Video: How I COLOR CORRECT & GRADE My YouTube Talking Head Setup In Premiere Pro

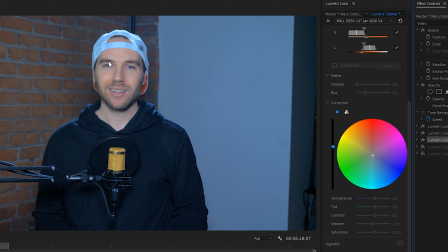And of course, in doing so, it takes a little bit of the dynamics out of the face, but I tend to like this look a little better. If you do compare it, it might seem like it's a little too harsh, but again, people only see the final look, so they don't really have anything to compare it to.
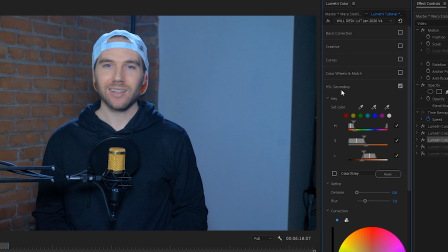So this just looks normal. So again, on this third one, I only have the HSL secondary on.
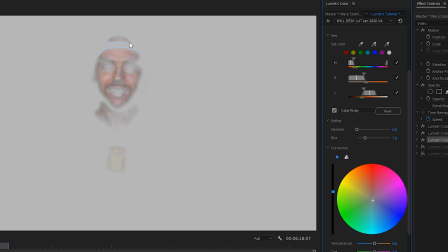And then once again, I have sampled just the face, dialed in those tones, blurred it a little bit.
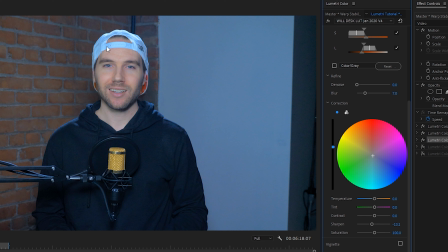And then beside the color wheel, I've increased the slider to make the skin tones a little brighter and more even. And then I've also reduced the sharpen here by minus 13, just so the footage isn't as sharp on my face. This helps with blending some of the blemishes and the pores in my face to make it look like a little more, I'd say, polished.
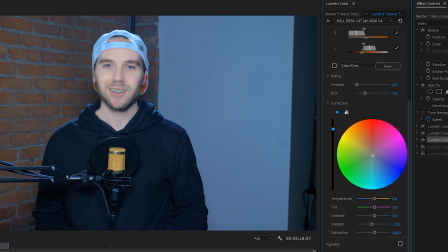So, you know, you can go all the way up, make me look like a ghost, or you go all the way down, make it look like I got some pretty bad burns. Oh man, you get the idea. So you can try to find a sweet spot for you. If you're looking for more details on smoothing out the skin,
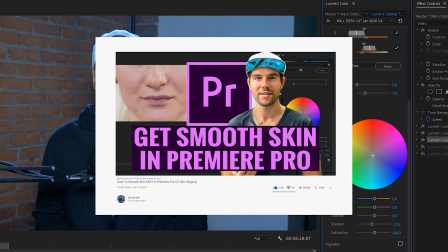I do have a tutorial exactly on my entire workflow for smoothing skin, so you can check that out on our channel.
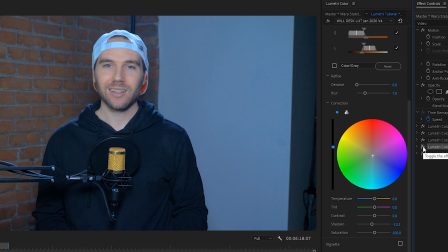And my next one is add skin tone. So let's turn that on. And you can see what that does. It makes a little more orange be introduced into my skin.
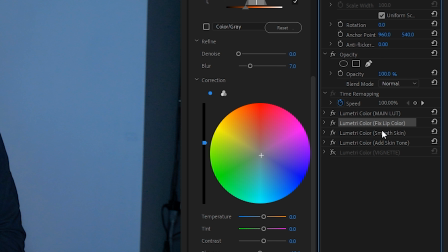And the idea is you have your main LUT, you fix any major issues, you brighten and smooth out the skin, and then you bring back in some skin tone.
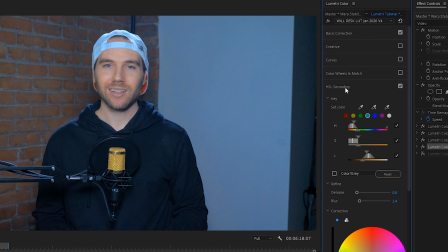Once again, I believe, yep, we only have the HSL secondary, dialed in the skin tone.
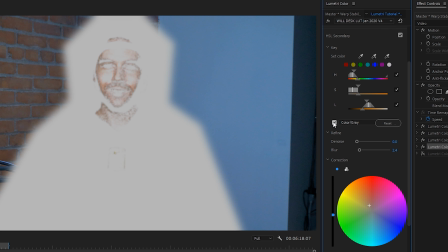As you can see, it's pretty much the same as before.
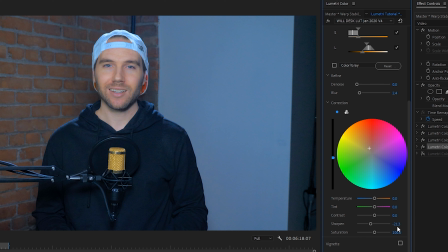Once again, blurring the image, and this one is once again dropping the sharpen, and then bringing up the skin tone a little more toward the orange.
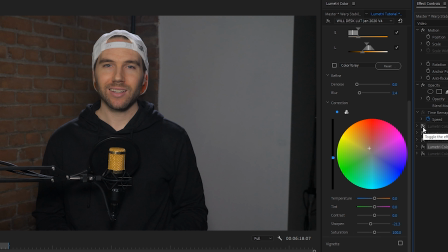And then up to this point, you can see that's where we're at.
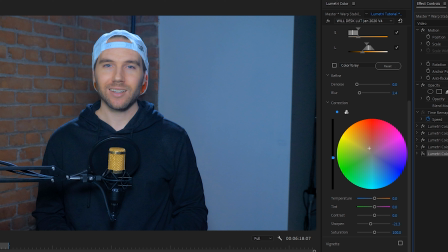And the last thing we have is the vignette. So I prefer adding a vignette and darkening the edges a bit. Again, you may not like it, but I think it's better, especially I have this wall here that sort of falls off, and there's some cables here running for that went up to the projector.
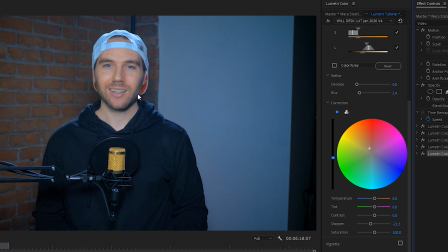So it's just nice being able to darken that, and it helps draw your eyes toward the center of frame, where I of course want you to look, because I want you to pay attention to what I'm saying, not what's in the background. So the way I do that is right in Lumetri. This comes with it.
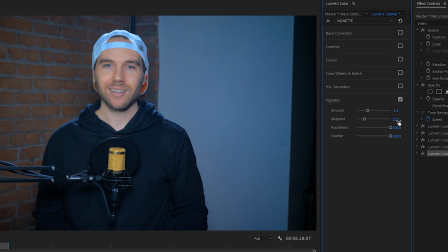It's just a vignette, and I have it set to -1 with a midpoint of 21, roundness of 100, feather at 100. Alright, so that's pretty much how I color correct and color grade every talking head clip that I have. You know, I may use a different LUT, or I may change some settings depending on the environment, but generally speaking, I had a bunch of these to keep organization,
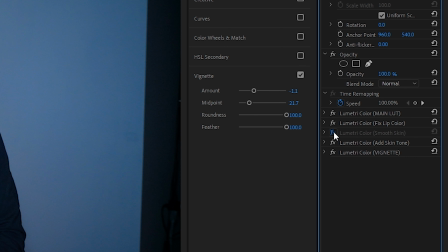and it allows me to turn off one or turn on another to dial in exactly what I'm going for, compare them, and it ultimately makes my life a little easier because I'm not guessing which ones I'm working on. Now, the last tip I want to share is once you have yours set up, you can simply hold Command on the Mac or Control on the PC,
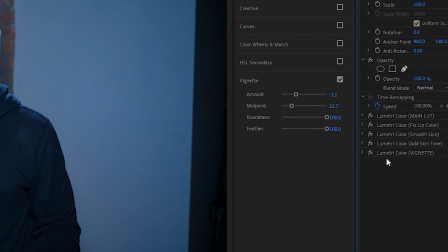and then highlight them all, right click, and go to Save Preset. And then once your preset is saved, it'll end up showing up in the presets folder.
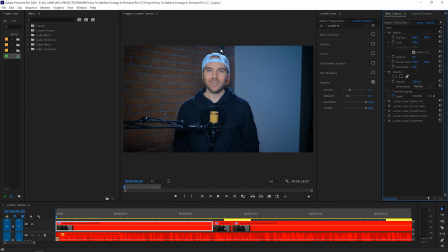And then this way, the next time you record a video in the same environment, you know, with similar lighting, you can just simply drop the preset onto your footage, and you might have to change a few things, but it's much faster than doing this all from scratch. So I would highly suggest getting used to making presets because it makes your life a lot easier.
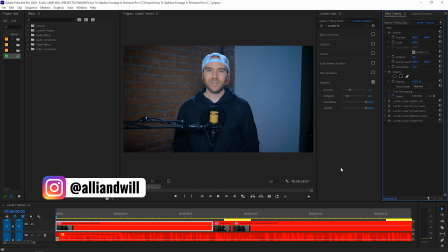All right, I hope you found that helpful on my workflow for color correcting and color grading my talking head clips.
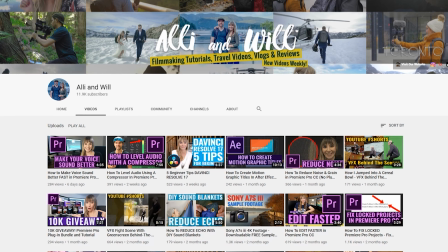If you found this video helpful, give it a thumbs up. And we have over 100 other filmmaking tutorials on this channel. If you're interested, check those out. Hit that subscribe button. So we upload videos pretty frequently every month.
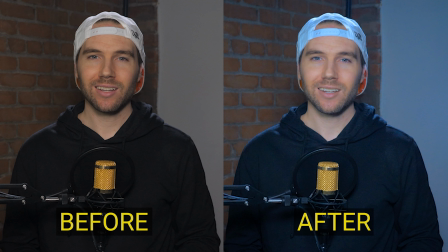So if you want to get a notification, just turn on the notification bell as well. Thanks so much for watching, and we will see you next time.